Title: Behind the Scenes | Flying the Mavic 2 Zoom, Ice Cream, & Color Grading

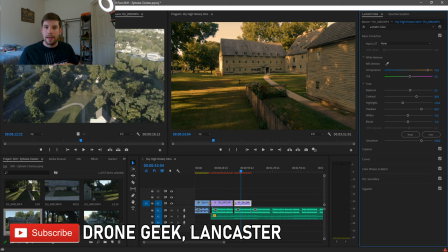(19:26)
I think this actually works really well in some settings some scenarios but for what I'm attempting to do I'm trying to inform I'm not trying to again sway the viewer in any way to feel a certain way to believe a certain thing before heading into this documentary this mini documentary rather i'm not
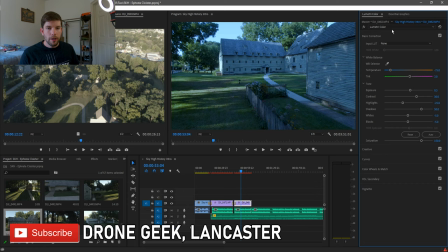(19:43)
going to use this i want it to be true to form so this does have a cinematic appeal to it but it's just not quite right for what we want on the same token if we go negative 75 you'll see it sort of does the same thing the blue's a little bit more harsh and it definitely distorts it to the point that maybe it looks a little less professional maybe somebody doesn't know what they're doing really or somebody can't
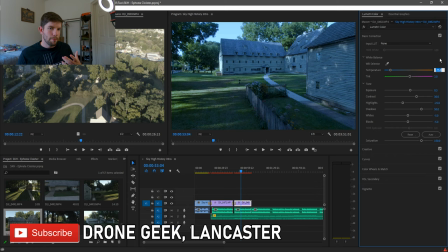(20:02)
see very well but in this case you could also use this clip to convey an emotion or a mood or just try to put the view on a certain type of mindset but again that's not what we're trying to do we're trying to keep them straight and narrow everything's gonna be presented very
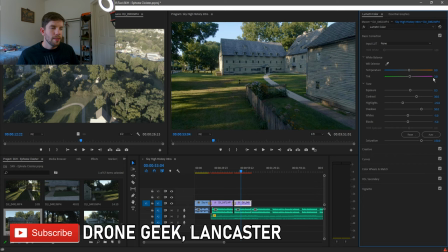(20:17)
factually we don't want them swayed in any way shape or form so zero works perfect right down the middle the tint is sort of the same type of thing you don't really want to play with the tint too much because then you can really start to get some lackey looks set
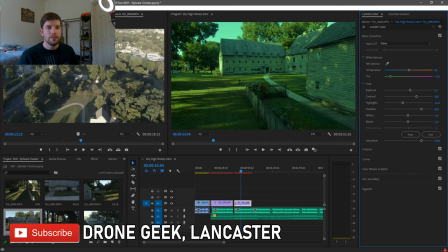(20:30)
three right now we'll go back to zero and this is how the finished clip will look very true to form again but if we wanted to play with this slider let's go negative 75 very green and in no setting have i ever seen this coloration used unless it's some sort of psychedelic
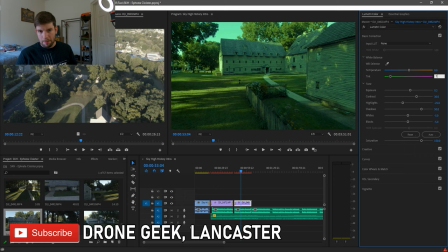(20:47)
type of clip or film it's it's just odd it looks weird the eye it's displeasing to the eye really same if you go with the magenta color you go a little too high up the scale to 75 looks a little better than the green but again I don't see many productions that
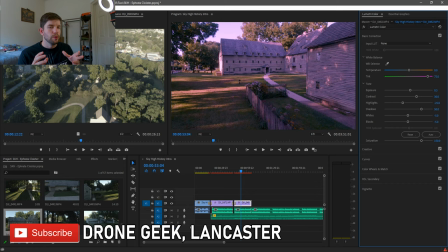(21:04)
have this effect over top of the clip it's just a little displeasing to the eye and if you get too crazy with the tint it can really throw the vibe of what you're trying to do with your video off completely so we'll go back to zero there so this was definitely the easier
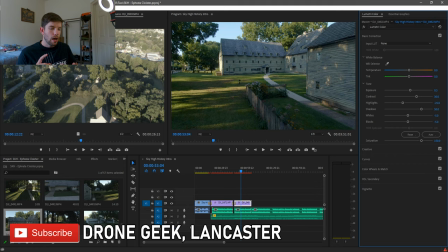(21:19)
of the two clips this is going to be our master clip setting or a master color grade setting moving forward for clips that are like this whether they're shot facing north, facing south, or facing east, we're going to be using this profile and adjust it as we need as we go.
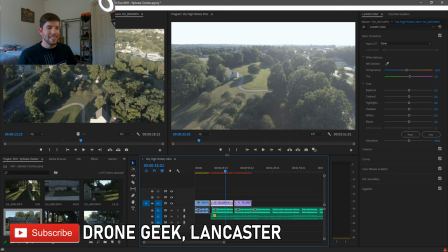(21:33)
So let's go to the more difficult of the two clips which is this one facing into the Sun and you'll see that the sky is completely blown out on this. So we want to take care of this and try to fix it as best we can. So just so you don't get frustrated, here's something that I've learned. Clips like this are not a lost cause but they're about as close as you're gonna get without actually losing the cause.
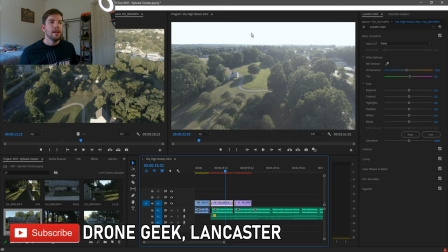(21:53)
We can still do something with this and we can still present it in a very professional and very appealing way but this blown out sky almost certainly ruins this clip for the most part. Now there are some elements of this clip that I really like and that's why I want to use this in the production.
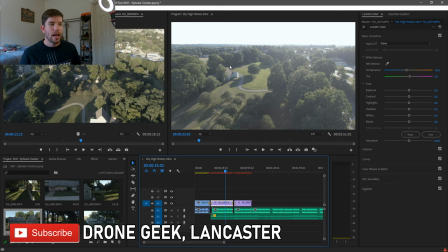(22:08)
For instance this hill right here you've got the lone tree in the middle of this clearing where all these other trees are and that big shadow that's casted over the pathway that leads into the garage. It's just a very cool clip and I really want to include it in this project because it makes for some stunning visuals so we're gonna try to work our way around
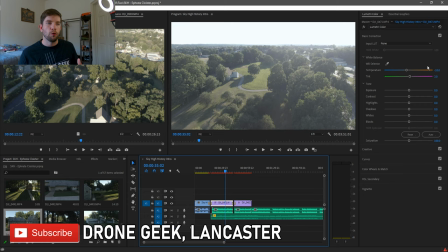(22:23)
this again you can only do so much but we're gonna try to do what we can and restore some of the original true-to-form color of the sky here so we'll start again with the exposure for
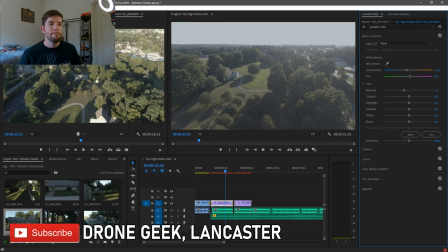(22:35)
something like this where there's a part of the image that's blown out I like to just go to the extreme with the exposure I'll go to negative one